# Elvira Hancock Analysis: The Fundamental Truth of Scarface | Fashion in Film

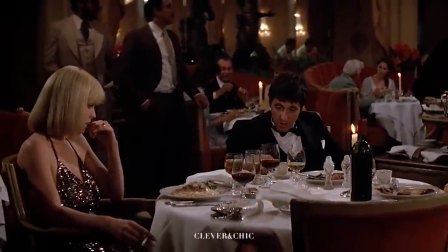She is wearing again diamond jewelry, symbolic of hardness and invincibility,
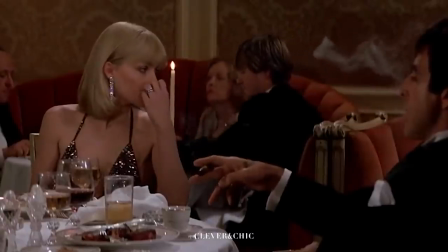and a glamorous gown, this one made of sequins in black rather than color for the first time.
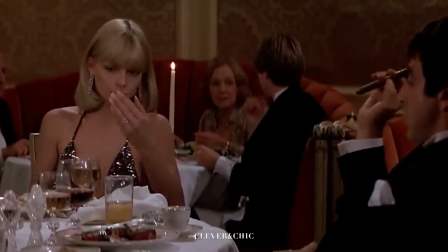A look as dark and gleaming as her state of mind.
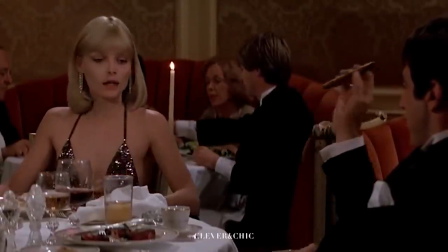Unlike other characters of this trope, Elvira is not an ice queen that thaws and warms up with others.
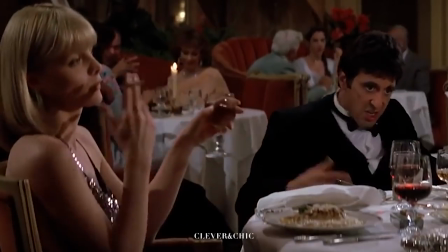Traditionally, this character trope will evolve and or reconcile with others.
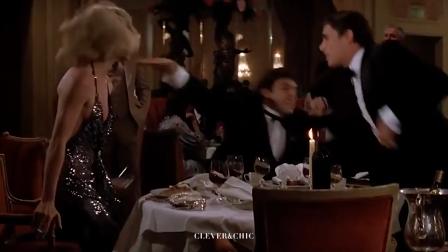Elvira reconciles and evolves within herself, despite retaining the same look and mannerisms the entire film.
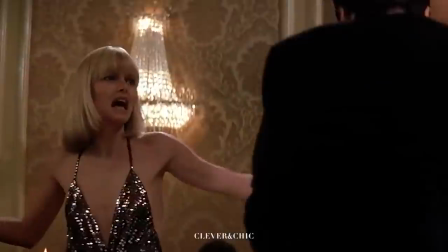Her storyline is an internal one where she comes to find herself disgusted with who she has become.
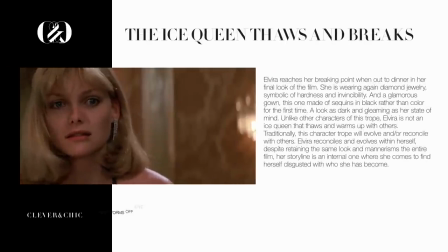She storms off and her ending is open to interpretation, as we don't actually see where she goes or what she does next.
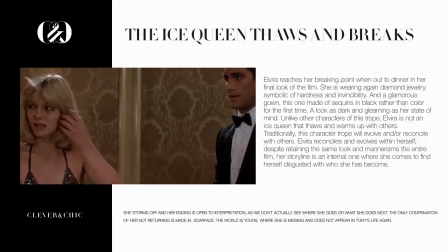The only confirmation of her not returning is made in Scarface, The World Is Yours, where she is missing and does not appear in Tony's life again.
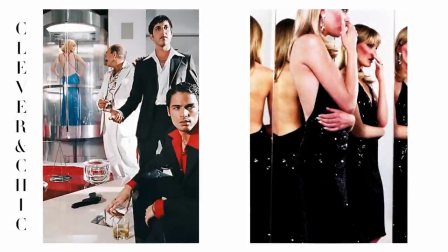However, Elvira's looks make many appearances in modern media and culture.
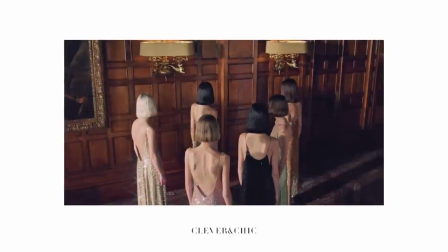From high fashion references such as Celine Spring Summer 2022 and Balmain Spring Summer 2015,
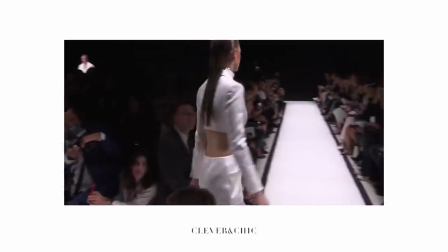as well as inspiration to celebrity style and personal fashion. Her codes of dress have been inspirational for sleek,
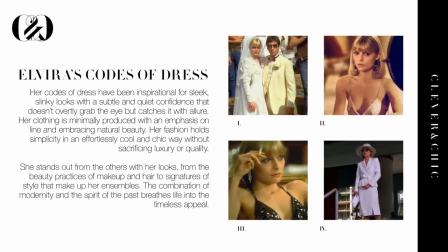slinky looks with a subtle and quiet confidence that doesn't overtly grab the eye but catches it with allure. Her clothing is minimally produced with an emphasis on line and embracing natural beauty. Her fashion holds simplicity in an effortlessly cool and chic way without sacrificing luxury or quality.
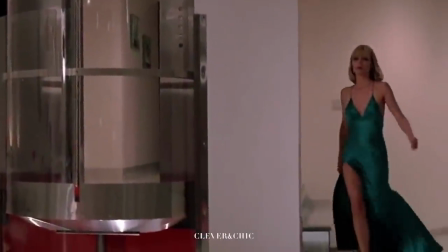Elvira's cool factor is one of self-expression and one that keeps her depth away from others.
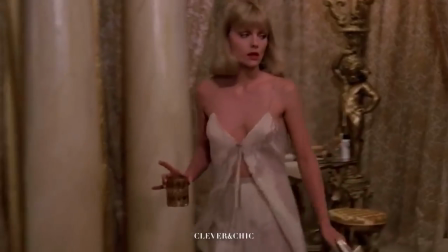Despite her glamorous appearance, it is clear she is not herself at all.
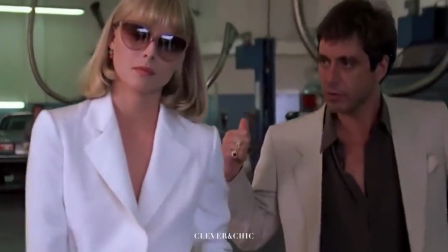Though Elvira's storyline is a fraction of the film, she is much more than a trophy wife or sharp-witted ice queen.
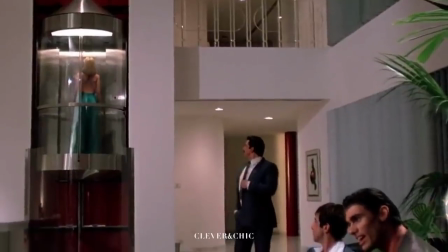She is the fundamental truth of Scarface personified. I hope you enjoyed this video.
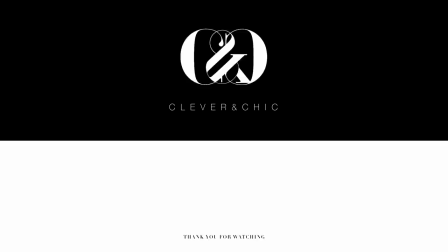If you did, please subscribe, like, turn on notifications, and comment. Thank you so much for watching.